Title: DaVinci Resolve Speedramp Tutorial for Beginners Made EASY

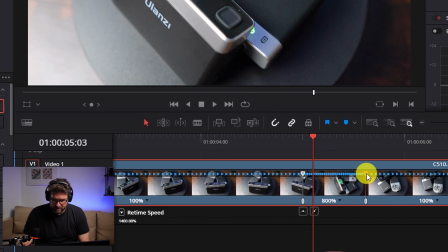So I use this slider at the top, as I already said,
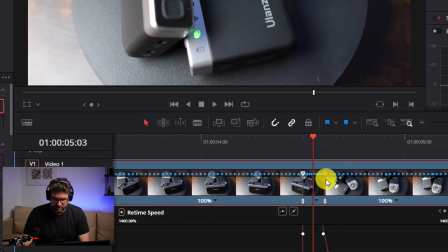and go down to, I don't know, 2000%. So what I do now here is to test it again.
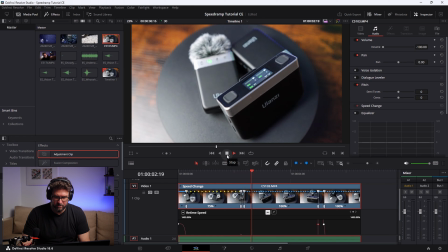You see it here very fast. Little bit, and here it should be very fast.
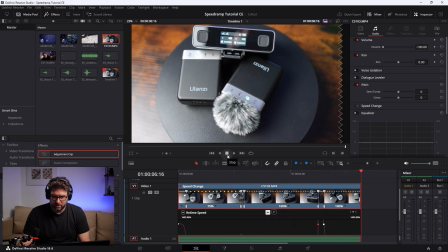Yeah, good, this looks perfect. So I think my speed ramp itself looks great, but I will get rid of this retime curve view,
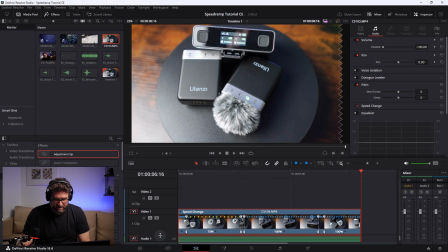and for my sequences I want to add sound.
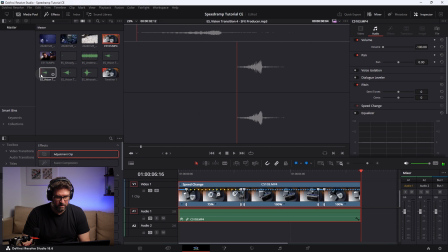So I think this sounds great for the beginning sound,
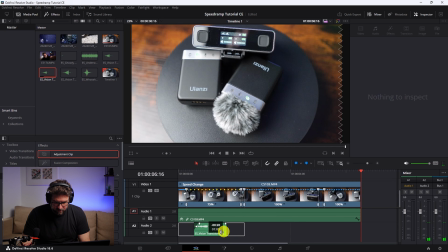so with a slight intro here. Let's hear how it sounds.
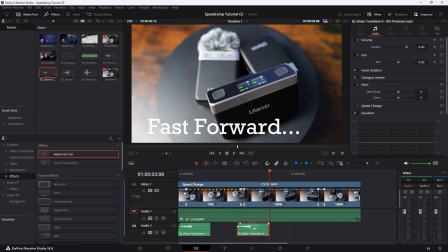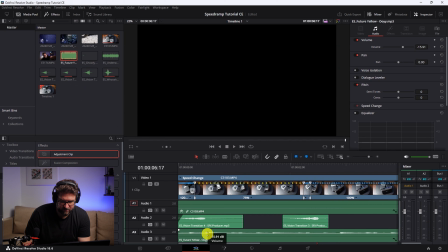I added here a part of a soundtrack that it is not that boring.
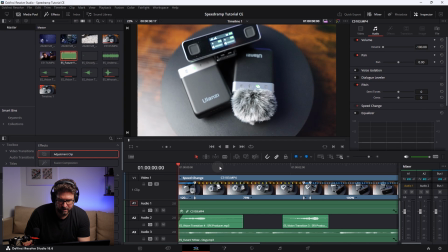And when you now have a look on it, let's check it out how the end product could look like.
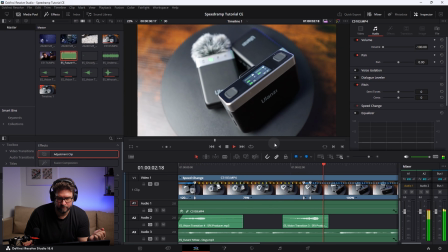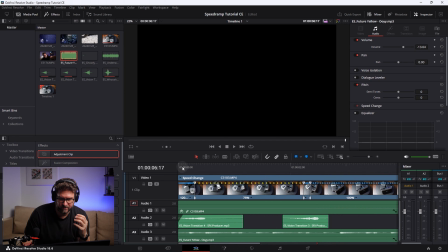I think for this sequence it looks very good, very smooth, and for a product presentation it is really cool.
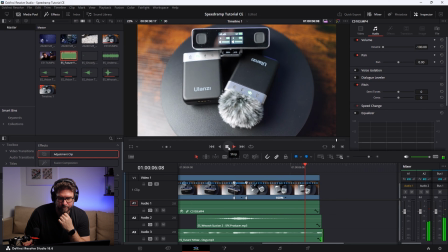You can use it in every video, I would say. Alright, this is the second way how you can use a Speedramp.
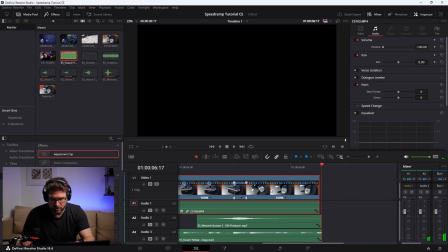Let's continue with the third one. So the last one is to
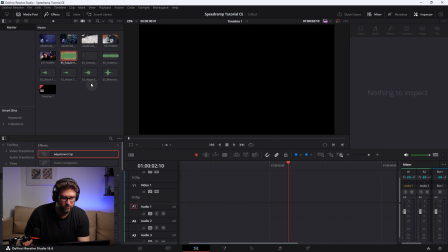show some sequences and then to do a smooth transition from one scene to another.
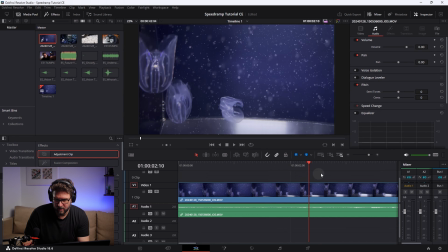So in my case, I have some scenes from an aquarium and from a zoo. Then I will also deactivate the sound on them because they are not so interesting.
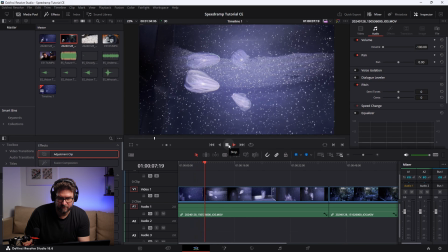And here I just filmed some jellyfish.
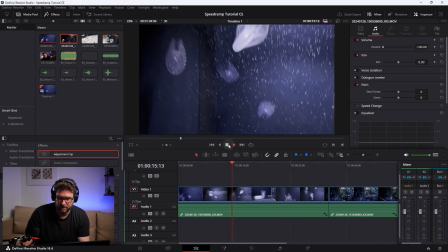And I already filmed it that way that I can add a nice speed ramp to it.
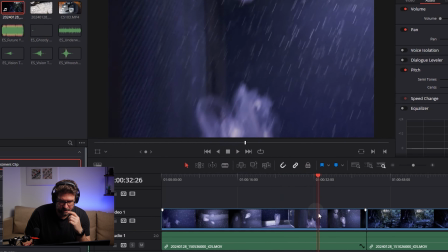In that case, I will start here
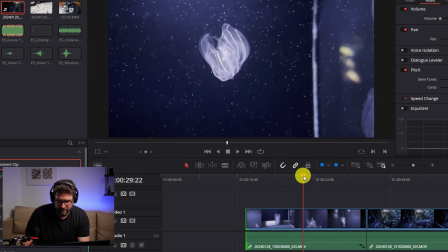and I will end the way I move the camera to the left side here. This is very important. Let me explain. When you want to do a smooth transition, the movement of the scene of the first video should go directly into the movement of the second scene, even though it's not the same content. In our case, the first video are jellyfish just moving around,
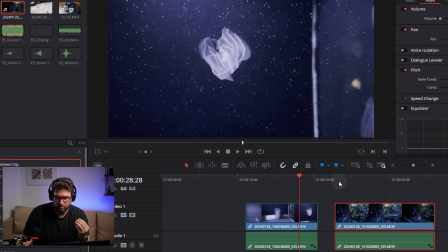and the second one is a scene from bats in a room where they're flying around.
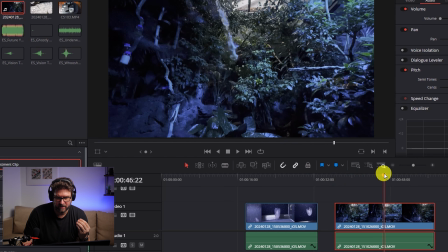But here I also did a movement to the left side here, yeah, as you can see,
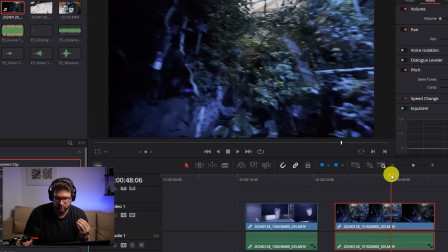and I will just use this in the middle of the movement that I can do a smooth transition.
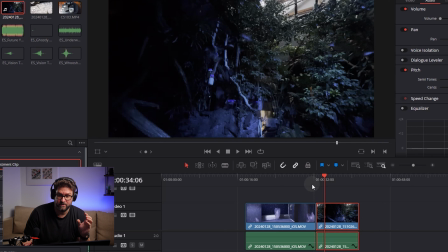When you speed it up in the end, you will see that this transition is very smooth and you do not even recognize that this is a transition. But let's do it. Okay, start with the first clip.
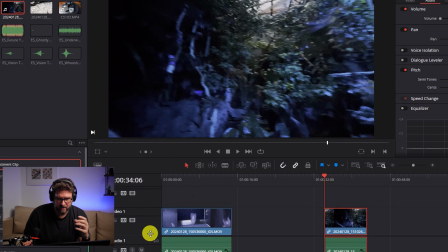So here I want to add also some speed ramps here because I moved from one jellyfish to another,
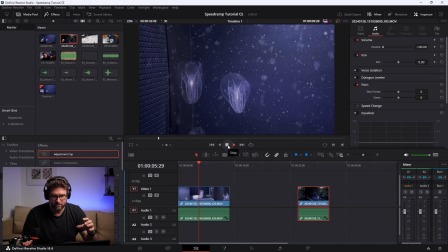but I really want to highlight those scenes and to move even quicker from one fish to another fish.
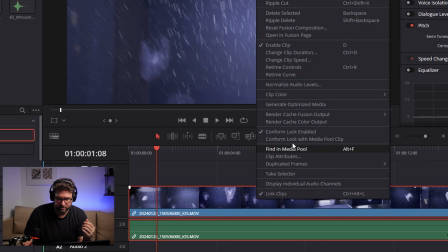Here it starts. This means I click on this clip on with the right mouse button, I go to retime controls,
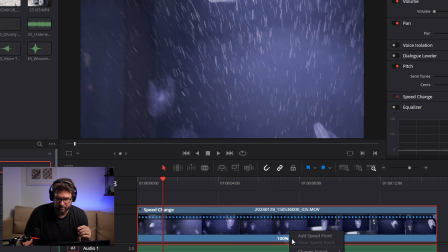and I set my first speed point here, 100%, I click on it and set my first speed point.
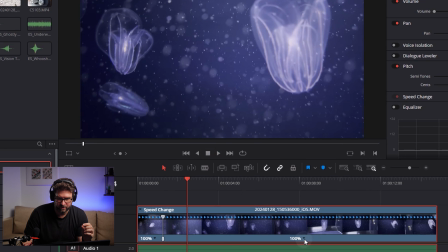Then I will check when the movement is over here. I set the second speed point.
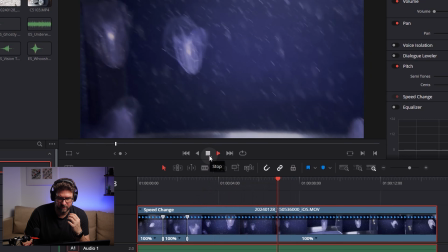Okay, then here I put the focus on these jellyfish. And now I move again away.
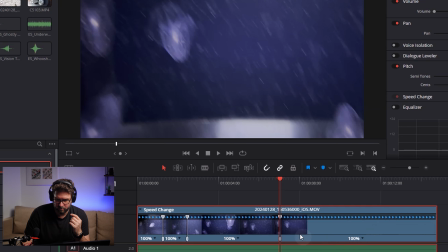So here there will be my next speed point
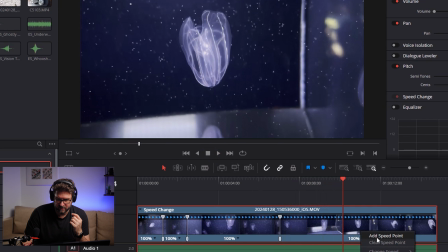to this scene.